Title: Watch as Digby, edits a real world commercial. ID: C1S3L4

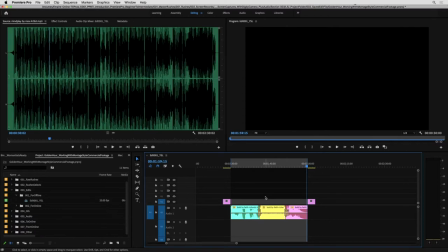994s
So I know that the car will be at the start of the green. I know that this will be at the start, probably when they run up the staircase. And I know here will be toward the end once the door slams and we go to our product shot.
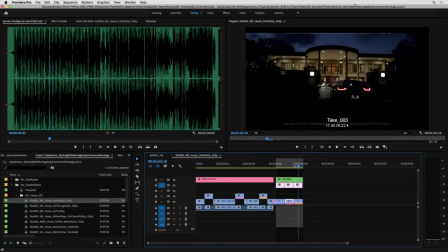1007s
All right, heading over to our rushes selects. And let's just grab this in a linear order and get some of our nice clips going on here.
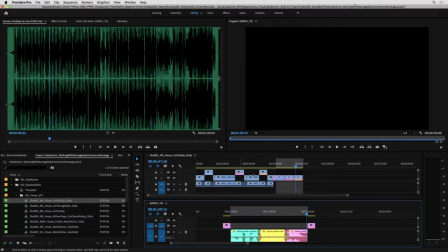1016s
I'm going to maybe just open up some quick pancake editing just so we can drag and drop some clips in nice and fast.
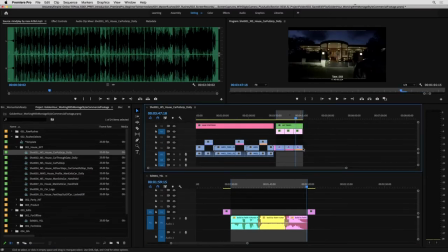1023s
Let's up our window sizes here just to give ourselves a bit of space. If you're not familiar with the pancake editing technique that I've been through in some of the log and ingests, it's just having two timelines above and below one another just so we can move media from here down into here nice and easily without having to click always between lots of different sequences.
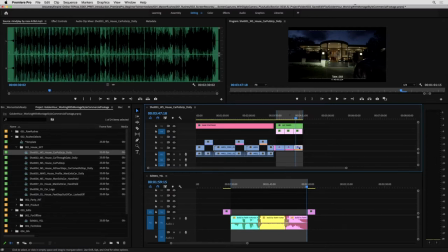1042s
So you're more than welcome to do the copy and paste style, or you can set up this little structure and kind of drag media between timelines, which is cool. So let's have a look in here. What do we prefer? I mean, the clouds in this kind of looks more mansion-y.
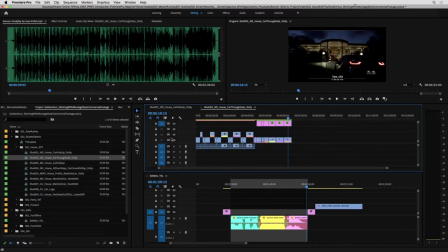1058s
So I'm gonna grab this one and let's go to the next one. So this is coming through the gate.
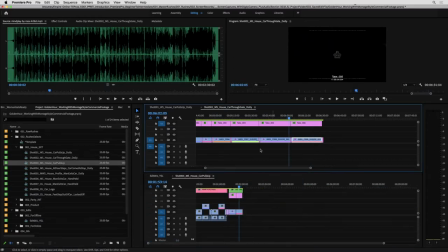1064s
I don't know if we're gonna use all of these moments, but we'll drag them in as if we're going to, just so we've got them in our tool belts.
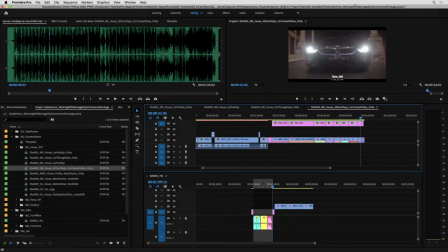1073s
There we go. Okay, there's a couple of different moments in here. Let's find the ones that we like. Okay, there's some car arriving. I'm just gonna cut that little bit out. It's a bit cheeky of me, but I'm gonna do it. And door popping.
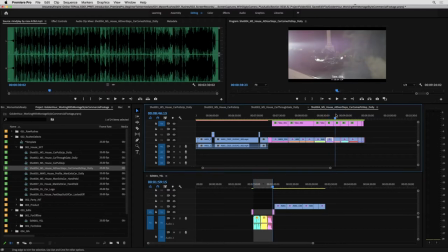1088s
I like this one. This one's actually probably even better. Let's grab that. Yep, door.
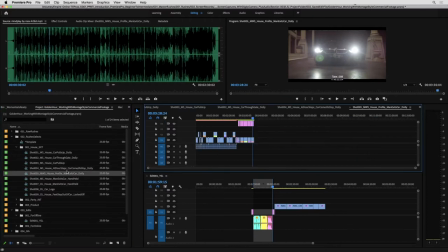1093s
Not a fan of these two, so I'm gonna leave those for the moment. Of course, if the director wanted them, we could go back and get them.
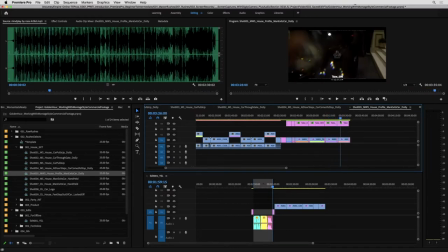1099s
We got some car exiting by the looks of it. Let's grab these last two takes, drop them in. Just they're slightly different camera angles. And move on to the next one. Different angle getting out.
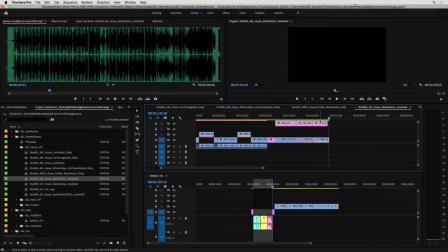1113s
I mean, it's a very awkward car to get out of. Okay, I'll grab that last. I'm probably not gonna use that angle because it's a bit odd. Not sure about this one either, but we'll grab that. Car logo, not today. Foot stepping out of car. Probably not overly necessary.
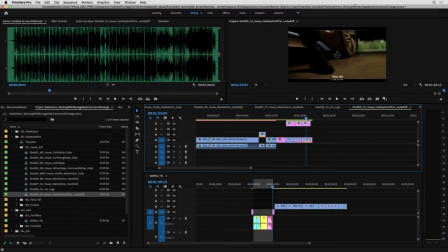1130s
I mean, his shoes, again, we could put it in if the director wanted it, but that doesn't say anything dramatically to me about him. So let's close house exterior. Let's open party interior. Let's find, maybe we'll cut this in little chunks, because rather than we'll have a whole timeline of good footage, let's work on this little bit here.
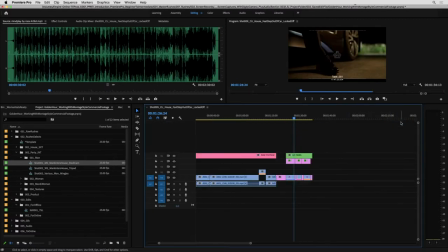1148s
So I'm gonna close down. There we go. I'm gonna close down our timeline panels. Here is, just gotta open up my edit and I'll close this one down just to keep it nice and toity.
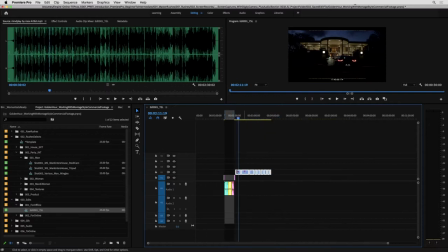1160s
There we go. So there's the footage I've pulled out. So let's just drag this across because this is roughly the start.
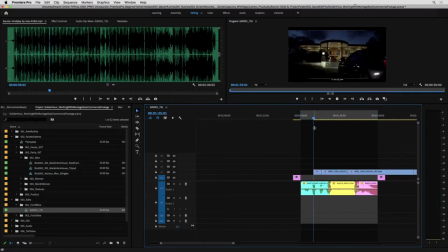1166s
Let's have a look at some of these nice moments. And I'm just going through and I'm just gonna very quickly put something together.
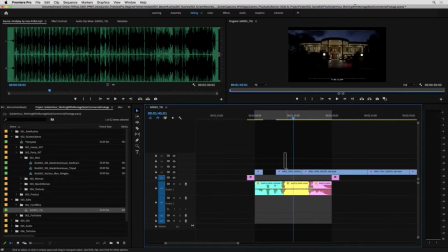1174s
I don't want any of that. I mean, the time of day difference is probably a little noticeable, but maybe we could even start with something mysterious like this little bit of the fence.
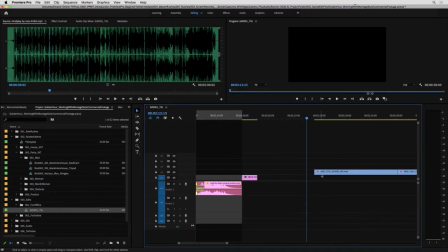1185s
Yeah, we've got that. I don't think we need any more of that. It's cool. Let's move this over.
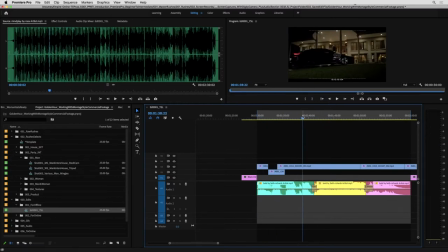1194s
I feel like that's probably over-milking the car driving up. It's not a BMW ad, but it is kind of cool, so let's see if it works.
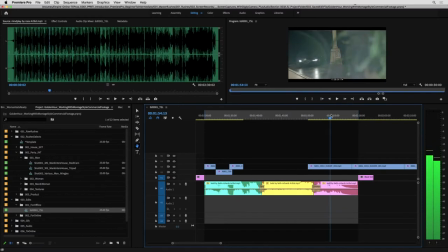1201s
Get rid of the other fat there. Just grab our little bit. Love, I do like this shot.
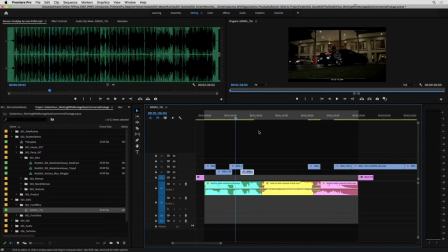1206s
I'd prefer this shot over this shot if we had to pick. So let's ditch those.
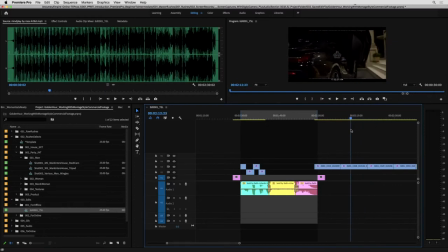1211s
That's very similar. I think, yeah, this is a nice moment for the door opening.
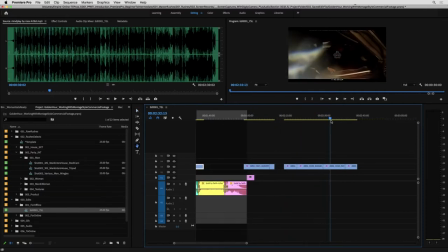1218s
Again, we might not use all these shots. I think this could, yeah.
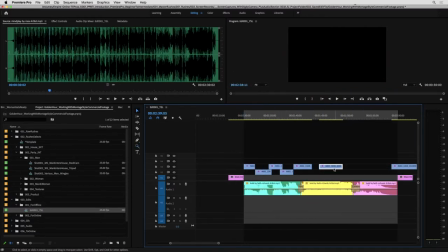1225s
Let's see if we can do it with these shots here and not have to overtell the story.
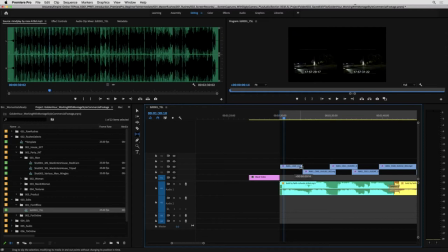1230s
Never knew. So I'm just slipping some shots around here, seeing our gate entrance.